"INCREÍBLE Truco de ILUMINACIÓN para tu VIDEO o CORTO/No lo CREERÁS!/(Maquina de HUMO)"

Eché de más. Ok, ahí ya le había puesto el humo. Me pasé un poquito, por eso tuve que abrir un poquito la ventana, porque puse un poquito de más. Bueno, nunca se sabe, es estar calculándole. Pero ahora vamos a ver la escena, cómo se ve, pero ya con el humo.
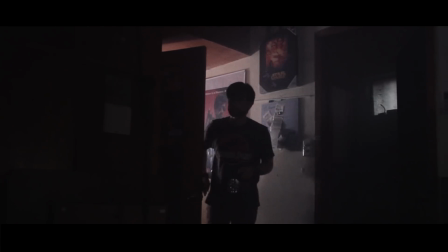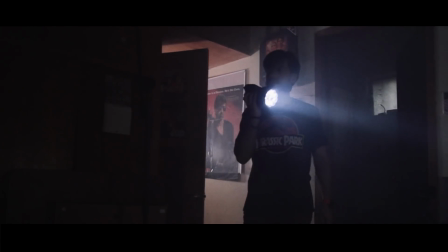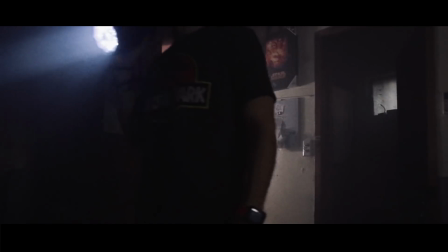(3:25)
Ok, ahí es la escena, cómo se ve, ya utilizando el humo, y ¿a poco no se ve bastante diferente?
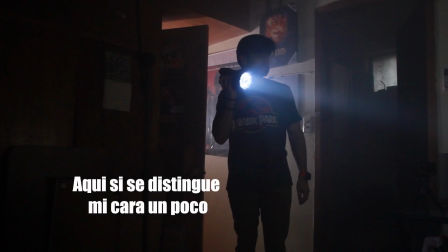(3:31)
Sí, ¿no? Ahora, hice otro experimento, ahí tenía la luz de atrás y tenía un poquito una LCD, una lámpara, esta. Esta la puse aquí para que hubiera un poquito, para que se viera un poquito más mi cara. Pero en esta otra toma que hice el experimento, la quité, solamente dejé la de atrás y así es como se veía.
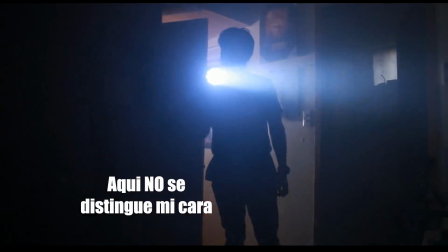(3:55)
Ahí solamente utilicé la luz, la de atrás. Y bueno, no sé cuál de las dos te gustó más.
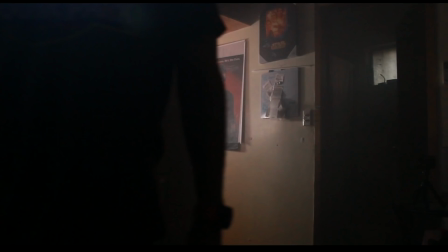(4:03)
Pero sí, como puedes notar, luego se ve una gran diferencia.
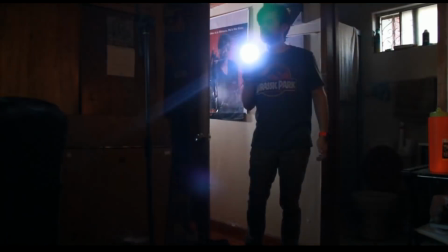(4:08)
Esta es sin nada de luz, digo, sin nada de humo.
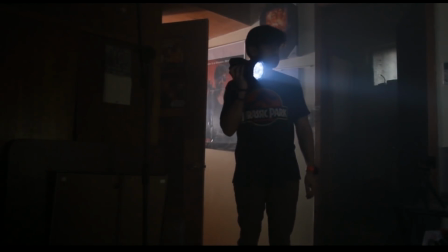(4:13)
Y esta es con el humo y, o sea, la atmósfera luego cambia.
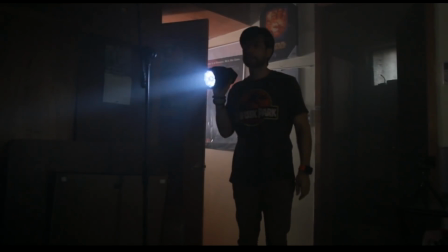(4:17)
O sea, se nota una gran diferencia. Hace ese aro de luz que hace que puedes lograr con el humo,
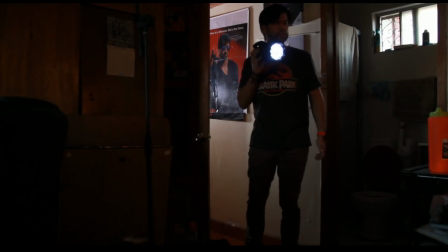(4:27)
luego se ve más cinematográfico, lo puedes notar luego, ¿a poco no? Ahora, ya que estaba ahí, hice otra prueba poniendo la luz atrás de mí,
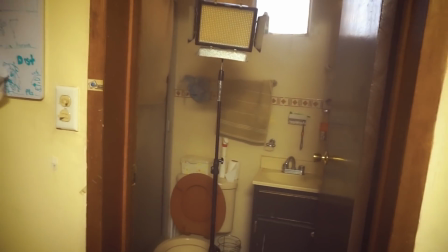(4:41)
en este caso la puse en la puerta que está aquí atrás, para que se viera más como silueta.
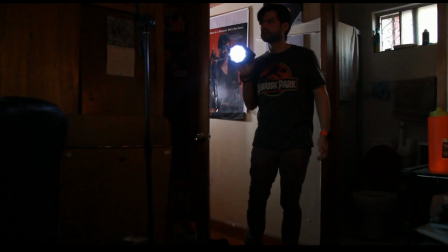(4:46)
O sea, en el otro, en esta, está a lo lejos la luz, pero no directamente atrás de mí.
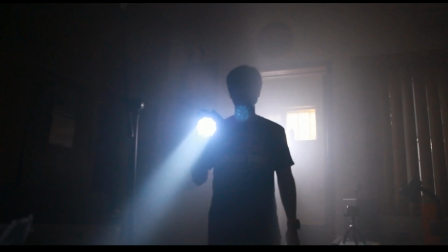(4:51)
Y en esta la puse directamente atrás de mí y vamos a ver cómo se ve. O sea, se ve muy padre. Entonces tú ya ahí puedes experimentar cuál te gusta más, cuál de los dos tipos de luz te puedes utilizar más.
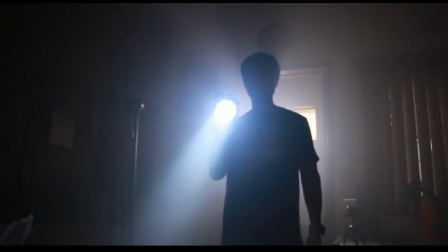(5:12)
O sea, aparte del aro, pues me sirvió para hacer más una silueta mía, como darle un poquito más de misterio, ¿no?
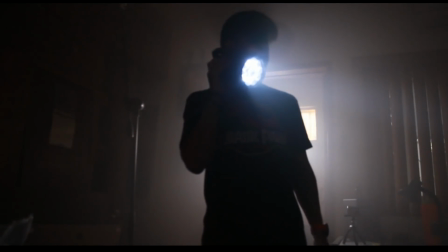(5:20)
Entonces, bueno, esa es otra de las opciones que puedes hacer. Y también, bueno, ya estando ahí, bueno, pues hice un experimento con una escena como de terror.
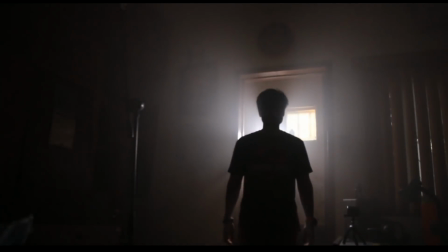(5:31)
Vamos a verla. Porque puedes utilizar como para poner un sujeto ahí misterioso.
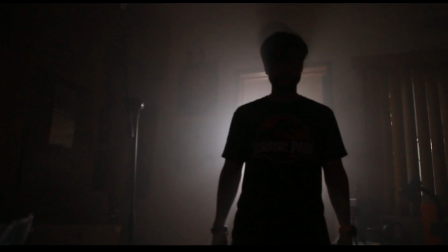(5:38)
Pero espera, pues vamos a ponerle la música, porque si no, pues no tiene chiste.
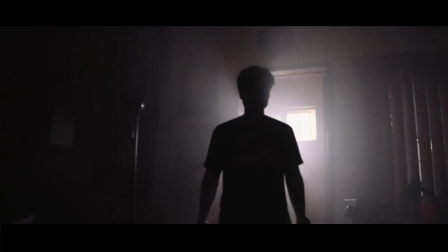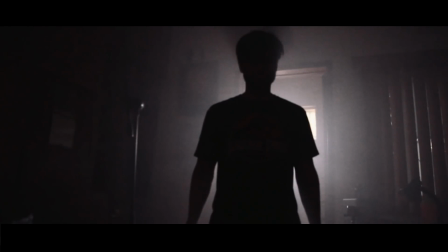(5:50)
Oye, ¿qué tal, eh? ¿Qué tal si te lo topas ahí en tu recámara en la noche, esta silueta? ¿Qué haces? Bueno, ya estando ahí, con el humo y con la luz, bueno, dice, lo podrías usar, ¿qué tal si hicieras, no sé, una escena de un demonio o una cosa así?
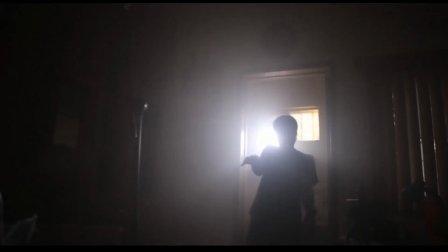(6:06)
Por ejemplo, tengo esta aquí, donde estoy haciendo esto.
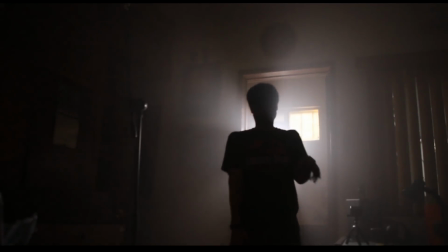(6:10)
Y bueno, podría ser como un zombie o algo, pero vamos a darle un poquito más de efecto, vamos a darle un poquito más de efecto.
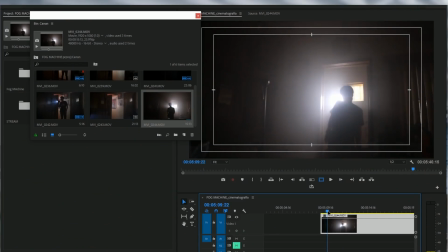(6:17)
Ok, aquí es donde comienza, vamos a ponerle
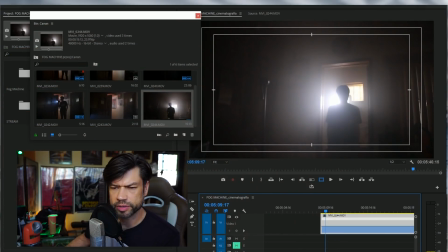(6:24)
remapping speed.
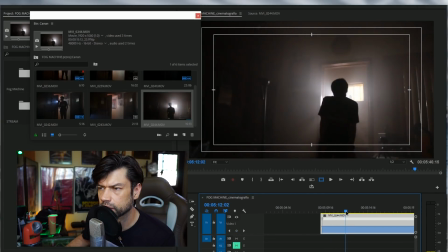(6:25)
Vamos a ponerle aquí un keyframe, aquí otro y luego aquí otro.
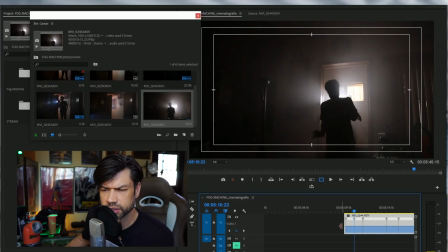(6:35)
Entonces lo que vamos a hacer es que vamos a ponerle, que vamos a estar es acelerando los movimientos para que se vean más macabros.
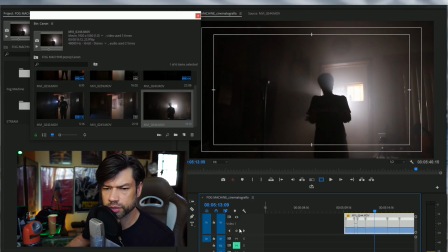(6:44)
Ok, ahí está. Y luego ese movimiento aquí lo podemos poner como que se mueve más rápido ese pedacito.
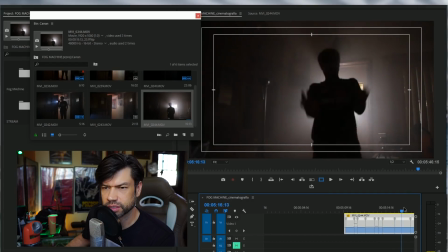(6:52)
Y luego aquí donde camina rápido lo aceleramos. Ahí está.